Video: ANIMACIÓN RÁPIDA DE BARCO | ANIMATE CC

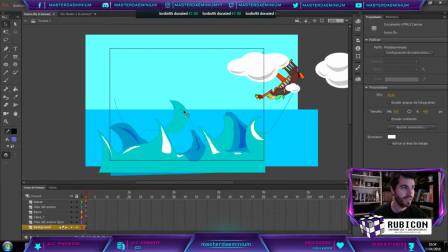494s
No le hagáis mucho caso porque he puesto por aquí Olas de laverno, tal, no sé qué, ¿vale? Porque he estado jugando un poco con esto He creado simplemente un background, ¿vale?
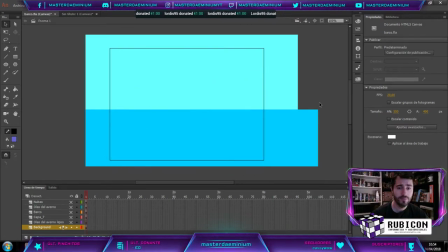501s
Voy a ocultar todo esto para que lo veáis, un background Normal y corriente, se supone que estamos en el mar, ¿vale? He puesto luego después por aquí las olitas de laverno, estas esto mismo lo podríamos coger y duplicar,
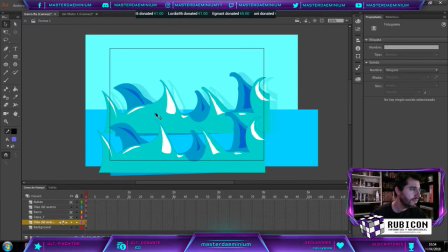513s
vale vamos a traer aquí, vale y estas olas en este lado de aquí las vamos a hacer un poquito más pequeñas, vale vamos a vamos a por un poco con las dimensiones vale,
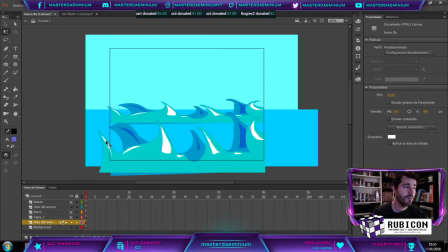525s
esto técnicamente deberíais intentar hacerlas diferentes, vale hay gente que por ejemplo lo que hace son son animación de olas continuas, vale ya un poco al gusto, que es lo que pasa con estas olas, las olas es un objeto como podéis ver, ¿vale? aparece aquí el tema de instancia ¿vale? eso quiere decir que es un objetito, igual que hemos hecho con los cuadrados,
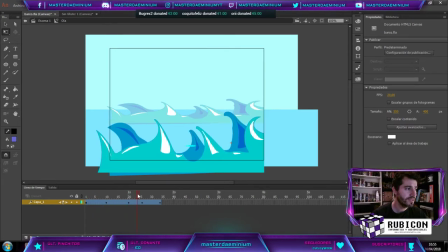541s
dentro de esto lo que he hecho ha sido una interpolación, que esto simplemente lo que hace es que las olas se muevan a izquierda y derecha podríamos hacer que además de moverse a izquierda y derecha ¿vale? se movieran arriba y abajo, ¿vale? para darle un poquito más de énfasis ya a esta animación así que vamos a llevar esto
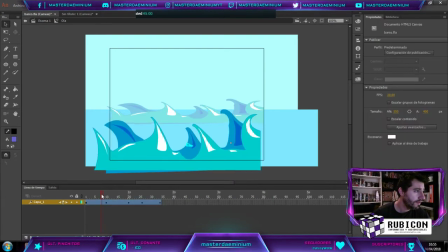559s
aquí un poquito hacia arriba así tenemos esa animación que hace ese efectito ¿vale? Y se ve ya un poquito como más Más como con el efecto de resaca, ¿sabéis?
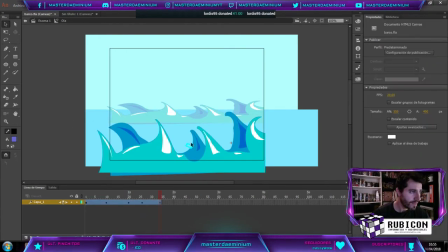571s
Sube, baja, se recoge el mar, ¿vale? Veis que aquí se genera como unos puntitos, ¿vale?
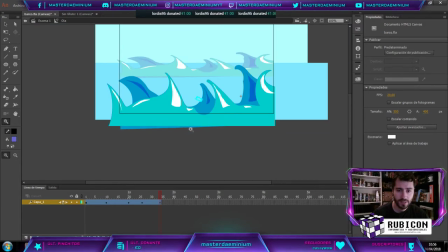579s
Esto es para que podáis modificar directamente la animación ahí Pero bueno, pues yo que sé Si vais a hacer algo muy concreto Como por ejemplo lo que he hecho con las nubes Pues os vendrá bien
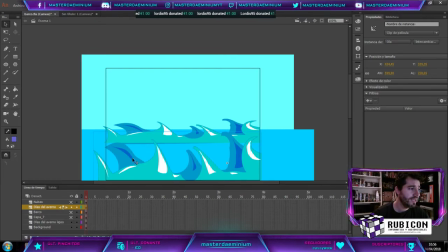587s
Con esto ya tenemos lo que son las olas del mar con un movimiento Yo suelo hacer las animaciones creando todo Con clips independientes ¿Vale? Esto es simplemente porque Así puedo manejar las distintas animaciones y si lo necesitara Esto es costumbre ¿Vale? Cuando se hacía la animación en web Lo que hacías era manejar por código Cuando
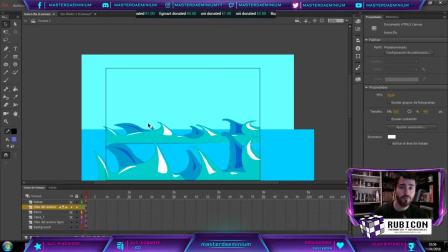606s
querías que se iniciara cada una De tal forma que una animación no empezara Hasta que no terminara otro evento ¿Vale? Y que no lo tuvieras que andar calculando por número de frames Sino que cogieras y dijeras vale Cuando esta animación termina al final del todo Mando que esta otra cosa Por ejemplo funcione,
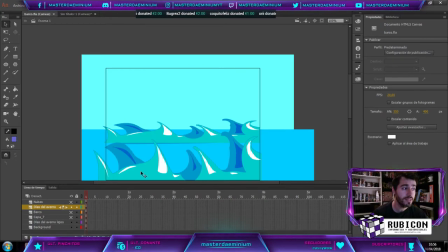621s
que podríamos hacer por ejemplo Que las olas se movieran dos veces y luego O después, cuando se han movido dos veces, decirle, vale, ahora es cuando tiene que entrar el barco, por ejemplo, ¿vale?
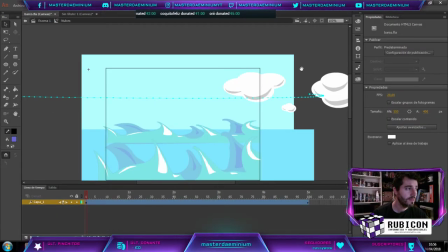629s
Para que entendáis un poco cómo funciona eso. Las nubes, bueno, como veis, tienen una animación súper compleja, ¿vale?
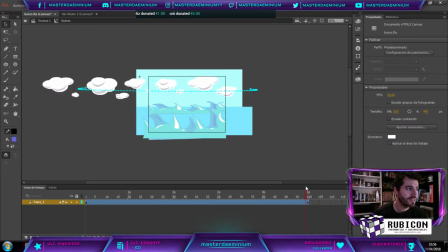636s
O sea, es una animación de principio a fin, que simplemente lo que va a hacer va a ser esto. Pasar y volver. No hace nada más, ¿vale? Esto es simplemente porque había que meter relleno, básicamente, para que dé un poco de sensación de credibilidad.
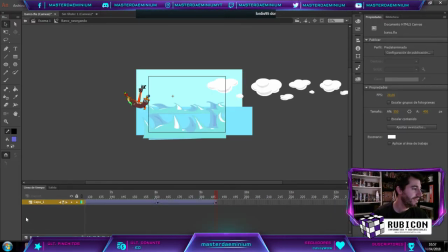647s
Y ahora vamos con nuestro barco. El barco, el barco es crema. O sea, el barco, no habéis visto una cosa igual en vuestra vida Mirad que barco, por favor O sea,
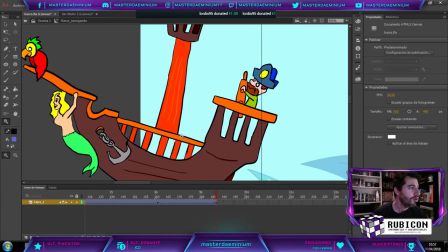656s
estos 25 minutos Mejor invertido de mi vida Una sirena, un loro Y un pirata pequeñito ¿Vale?
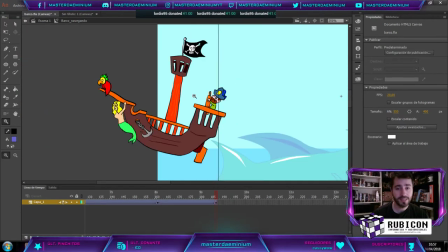664s
Con su bandera pirata Si esto lo quisierais hacer bien Tendréis que animar cada uno de estos objetos independientemente Es decir, que el loro, por ejemplo, pues tuviera una inclinación Que el ancla también se moviera Que mientras tanto el pirata pues esté subiendo Bajando esto,
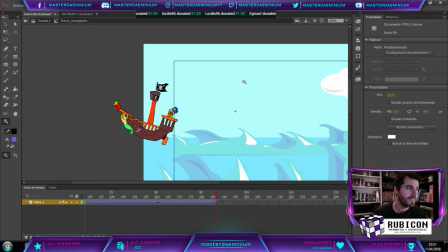676s
que la bandera se mueva No he hecho nada de todo eso porque creo que es Añadir complejidad ahora mismo para lo que queremos Hacer, ¿vale?
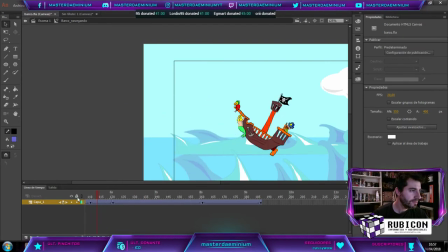683s
Entonces El barco lleva una inclinación Propia, ¿vale?
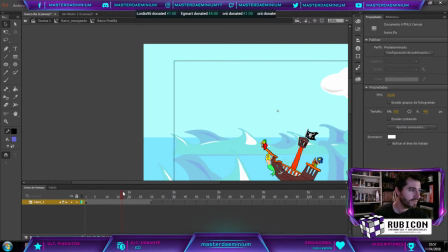687s
Para que Para que nos hagamos cuenta, si nosotros nos metemos Aquí, ahora mismo nosotros tenemos Nuestro barquete, ¿vale?
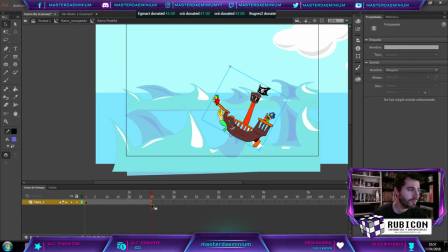693s
Y el barquete No tiene animación, vamos a hacerle Que tenga una pequeña animación Que va a durar 30 frames De ida y 30 frames de vuelta ¿De qué va esa animación? Muy sencillo, simplemente vamos a hacer que el barco Se incline, un poquito hacia adelante ¿Vale?
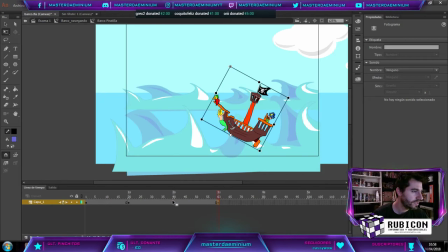710s
Podríamos hacer incluso Vamos a hacerla en un segundo, ¿vale? Y nos marcamos un regreso puta madre Vamos a hacerlo desde aquí Y hasta aquí, ¿vale? Nosotros tenemos el barco que se inclina hacia adelante Vamos a hacerlo Interpolación de movimiento Clásica, ¿vale?
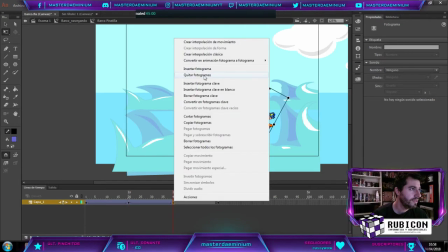727s
Ahora sí que quiero clásica porque estoy utilizando frames De finalización ¿Vale?